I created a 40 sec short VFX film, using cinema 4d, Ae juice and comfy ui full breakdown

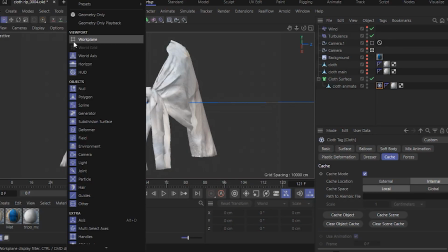I reduced the polygon count with the polygon reduction tool,
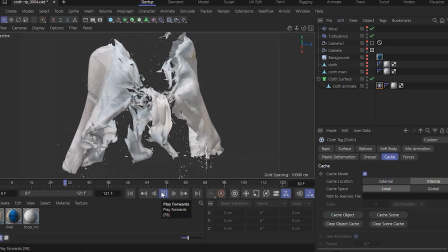and then applied a cloth tag and started running some cloth tearing effects.
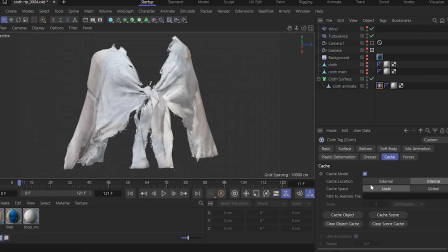And surprisingly, only with a few tries, it kind of gave me the look that I was going for.
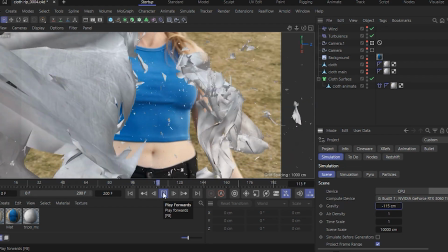Even though I didn't go through many changes and many tries, it was good enough for what I was going for, since I was already running out of time.
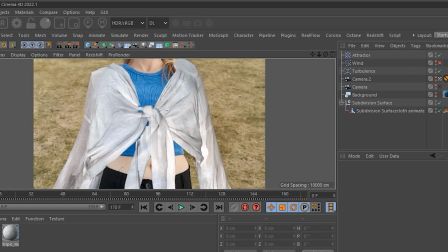And I rendered this using Octane with actually nothing but the default Octane environment,
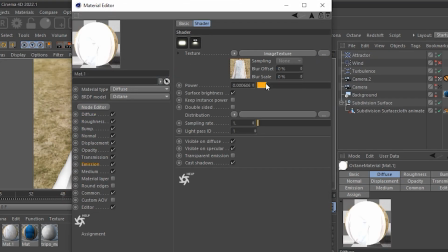which kind of looked cloudy like the day that we were shooting, because it was almost sunset and there was no sun anywhere or shadows.
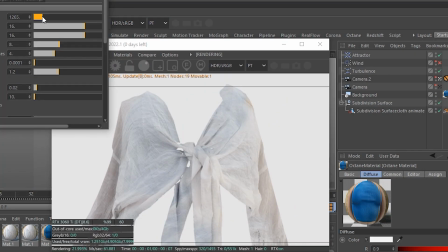So it was almost like this flat overcast look, which didn't actually need me to add any lights in the shot.
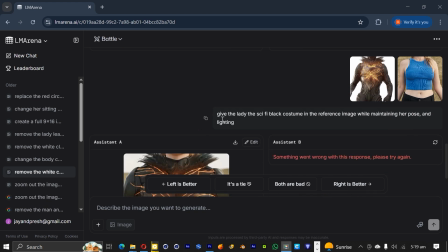I went back to Nano Banana and I got a still image of my creature, which had this same costume that I rendered out,
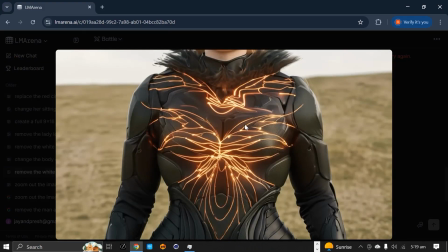and I told Nano Banana to get this same costume design and place it on top of the close-up image.
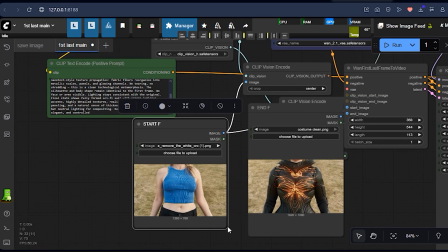And when I brought this image into Comfy UI, I wanted to have a first frame and the last frame, and maybe if I had used Clean AI, I would have been able to get even a much more better result.
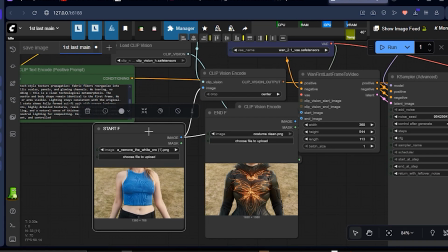But Comfy UI kind of works sometimes as well. Sometimes it may not work for you.
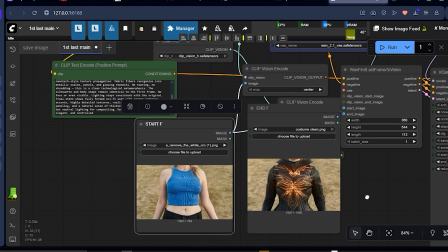Sometimes it may work on the first try, or many tries.
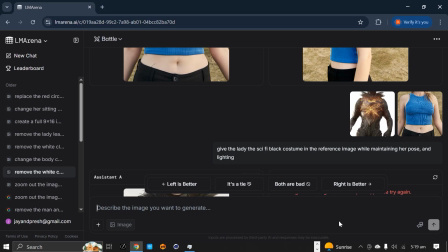So the first image that I put in the first start image is this image that I also got from Nano
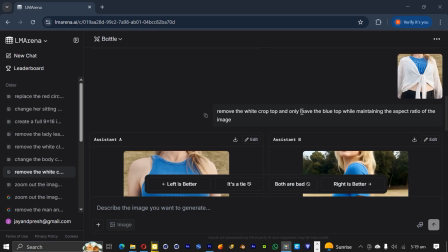Banana by telling it to remove the white crop top and only leaving the blue shirt that was inside.
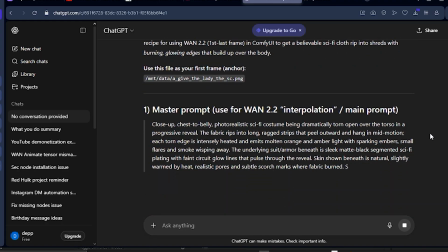I then asked ChatGPT to give me a detailed prompt of the transformation, and at first it didn't work out, but on the second try it gave me this.
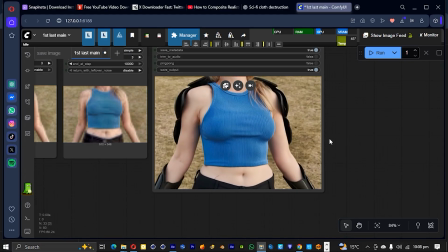Now you can see there isn't any cloth tearing effect, but I knew this was good enough for me to use.
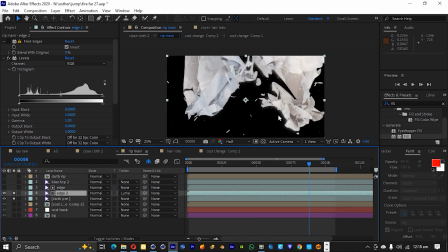I then brought everything inside of After Effects and I started
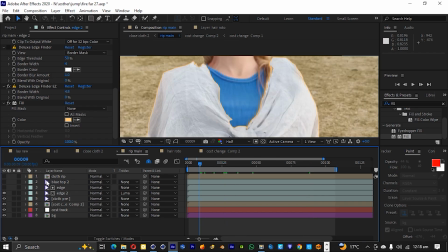trying to integrate the cloth on top of the suit that was merging on the body.
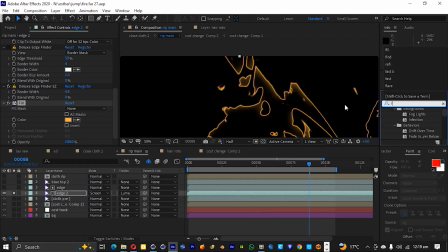Now at first I placed the cloth animation that I rendered out of Cinema 4D on top,
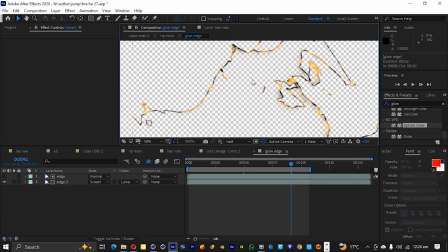and I applied several effects, but it just didn't look really good.
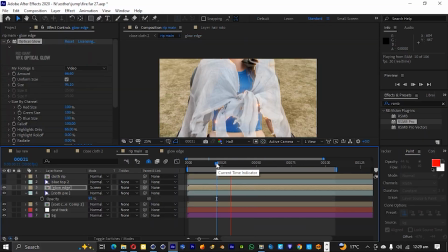It looked really fake and cheap. So I almost gave up on this shot and almost just didn't include it.
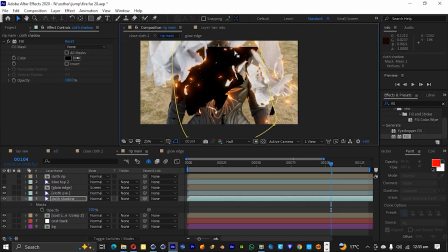But the moment I wanted to give up, I had an idea,
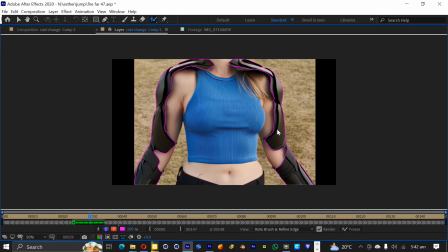and I went in the comp and I rotoed the suit out just so it can be kind of like a shell.
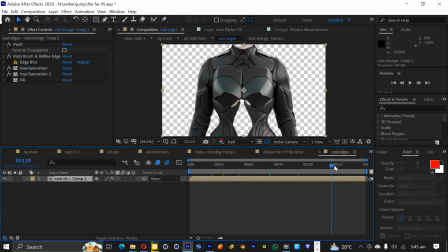And after I rotoed it out, I then placed the layer of the cloth underneath the suit,
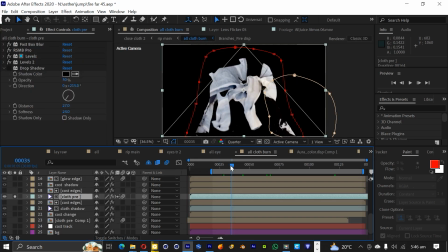and when I masked out the edges, it kind of looked like the clothes were being sucked inside of the suit,
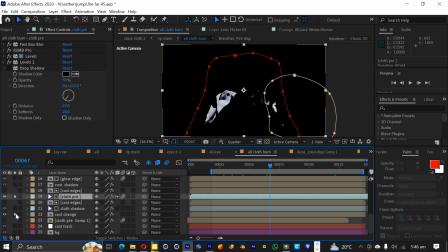and this gave it a unique look.
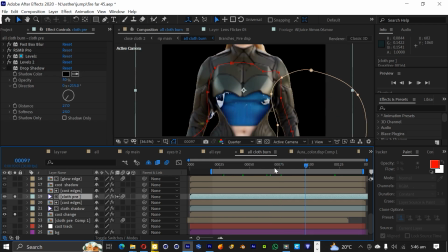I added some lightening effects on top and some displacement from the same aura effect energy,
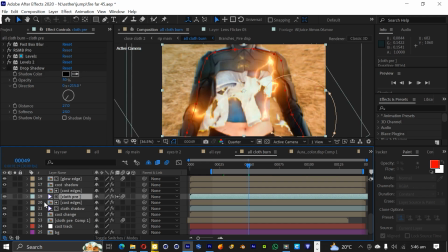and it gave me this look.
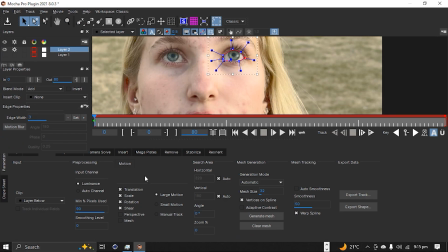For the last shot of the eye transformation,
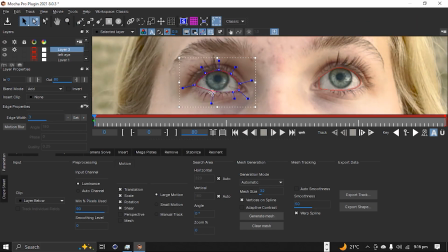I went inside of Mocha and I tracked the eyes, and I created a left and a right no.
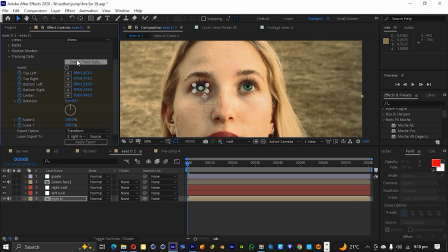I then masked out the inside of the eyes to just have it have an open space.
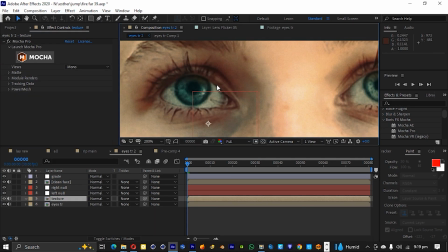And there are a lot of tutorials that show how to create these kind of demon eyes effects.
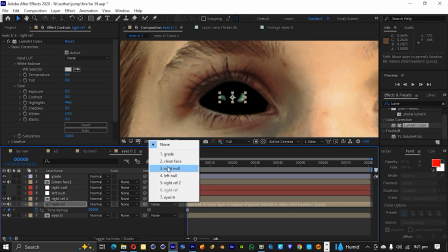It's kind of the same process. I masked out the highlights from the original eyes and parented them to the left and the right no objects.
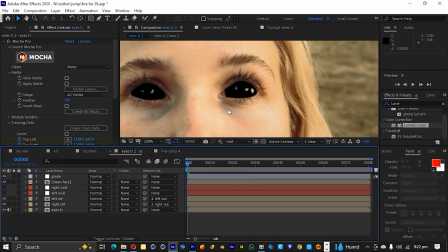I then got this lizard image online and I masked it out with an ellipse mask
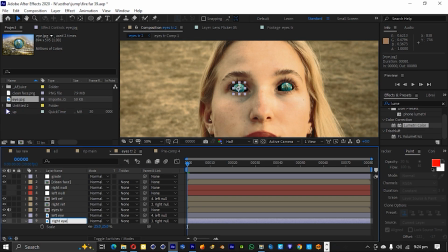and copied it to the left and the right eye.
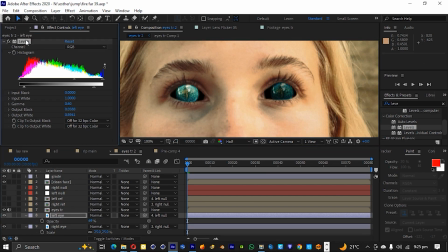And then I started trying to fine-tune everything and blend each to make it look like it belongs in the same scene.
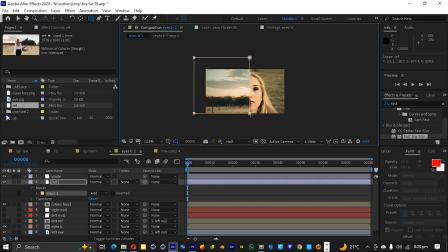So I duplicated the image from the still image that I used earlier,
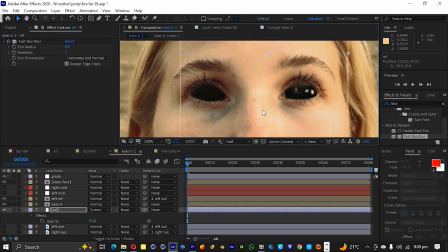and I placed it below, played with the opacity and different blending modes and effects to make it look like the reflections from the eyes.
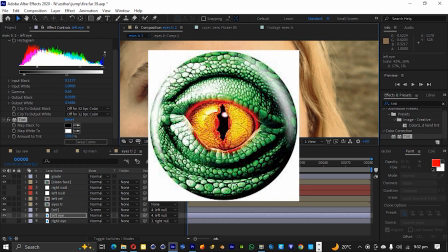I then got this eye image as well and masked out the pupil, and I blended it on the middle of the eyes,
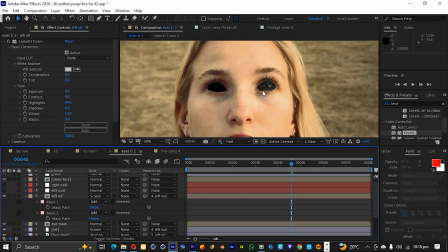and I played with the opacity, with the colors, and I ended up making it a little bit reddish so that it stands out from the original eye.